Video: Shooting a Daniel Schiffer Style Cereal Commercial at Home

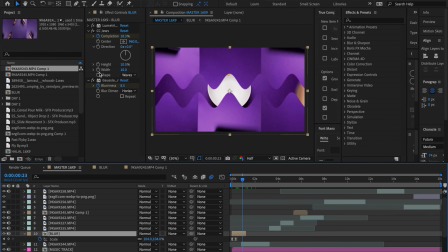4:22 This is using a transition called CC Jaws, and that's a built-in Adobe Premiere Pro, After Effects plugin. And like literally, because the vibe of the cereal advert is quite sort of fun, fast-paced and funky, I had no problem actually using that sort of built-in transition. Obviously, you wouldn't do that if it was like you had actors and things like that on screen, but for this type of project, it worked really well.
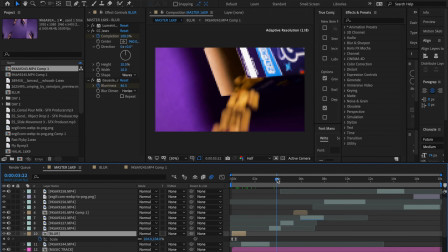4:49 Okay, so there's a couple of little bit more sort of self-explanatory shots here. First of all, we have a shot of the cereal just sort of falling out of the packet, and that was sort of fairly simple, as I'm sure you can imagine. camera's just directly in front of the cereal box as it's sort of poured into a container below it. Next one, we have a close-up. So I was using the Canon 24-70mm f2.8 lens. I absolutely love this piece of glass, and zoomed right in at 70mm.
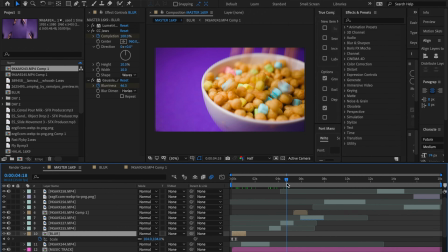5:19 And then this is obviously just a number of different shots. So we just sort of poured the cereal back into the packet and poured it over and over again into this bowl, and just got sort of a variety as many shots as possible. And that's really something to take away from this video, is just do sort of as many angles as you can, because you never know which ones you might want to use in the final edit. This one here is actually one of the shots that I filmed in 4K. I filmed this using the Sigma 18-35mm f 1.8. Now that is a super sharp lens. Like I said, I shot that in 4K, and because of the crop in 4K, there was no issue using it on the EOS R. And then again,
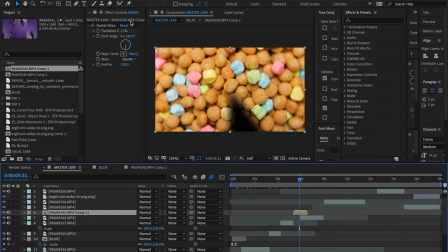6:02 in terms of the transitions, I've got a radial wipe on here.
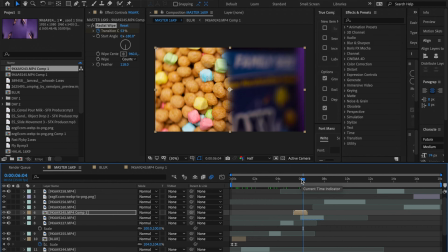6:07 That's just basically like a clock wipe going from the serial shot to the box shot. And then I've got a spinning box shot where I just used a Lazy Susan, so a wooden Lazy Susan, and just span the cereal box on it. And again, just after a number of spins, the Galaxy Bytes logo lined up.
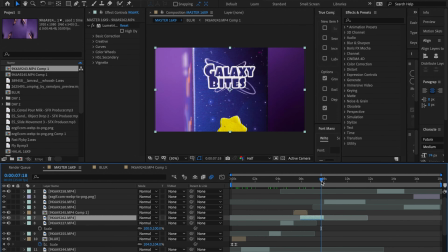6:27 So if we get this shot here, you get the Galaxy Bytes logo spinning into focus. That's actually not quite right, actually. So I actually put a time reverse on here. So I started we tried to spin it a number of times to get that Galaxy Bytes logo lining up. In the end, that didn't work. So what I actually did is reverse the shot. So you can see this little sort of highlight here.
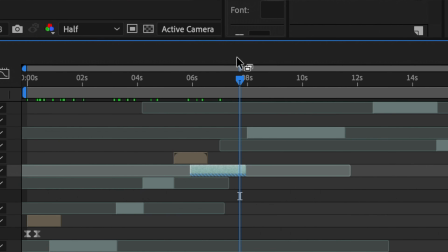6:47 That means the shot has been reversed. So we started on the Galaxy Bytes logo and then I span it away.
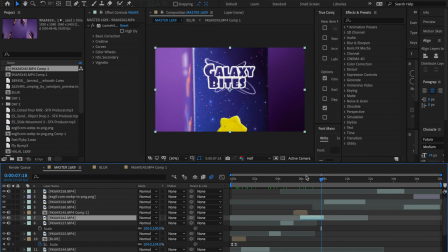6:53 But when we reverse the shot, it actually looks like the Galaxy Bytes logo is spinning directly in and then stopping finally on that logo. Okay, another shot I really like here. I just wanted the bowl to be front and center frame.
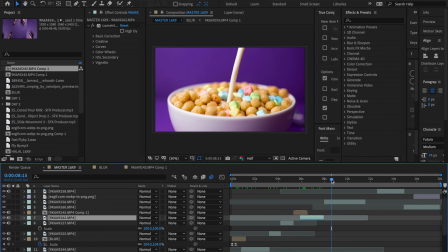7:08 Again, we're close to like 70mm, so the sort of middle plane of the bowl is in focus, and then the milk is just, again, in 50 frames a second, is just being poured, and then there's just a simple
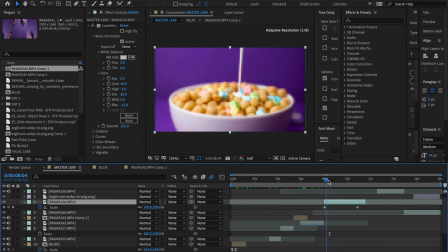7:21 keyframe here. As you can see, we're going from scale. You can see that the size of the box is increasing here, and like the milk is just being poured nice and smoothly, really, in just a nice circular fashion.
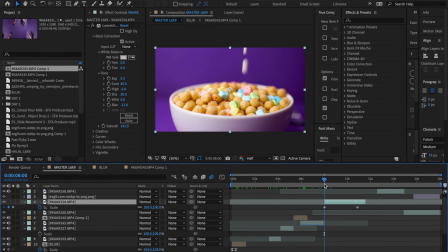7:35 And again, once with some sound design on there, that will really start feeling, you're actually there feeling that milk being poured into the cereal. And again, these last few shots on the edit are basically, again, fairly self-explanatory. We have a top-down shot where we are putting the spoon into the milk, and again, really you want to, in something like this, there's a narrative of the cereal being poured and then the milk going in and then the spoon going in and then the bowl being taken,
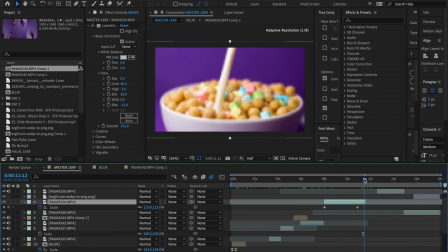8:06 to eat. So the spoon going in after the milk was the next logical step.
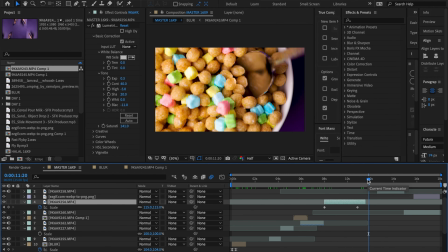8:11 So again, I shot this using the Sigma 18-35. The spoon goes in. We then have the shot of the spoon being pulled out of the cereal. And again, just those different angles, that different sort of creative shot really helps just sell the commercial and adds to the overall production quality.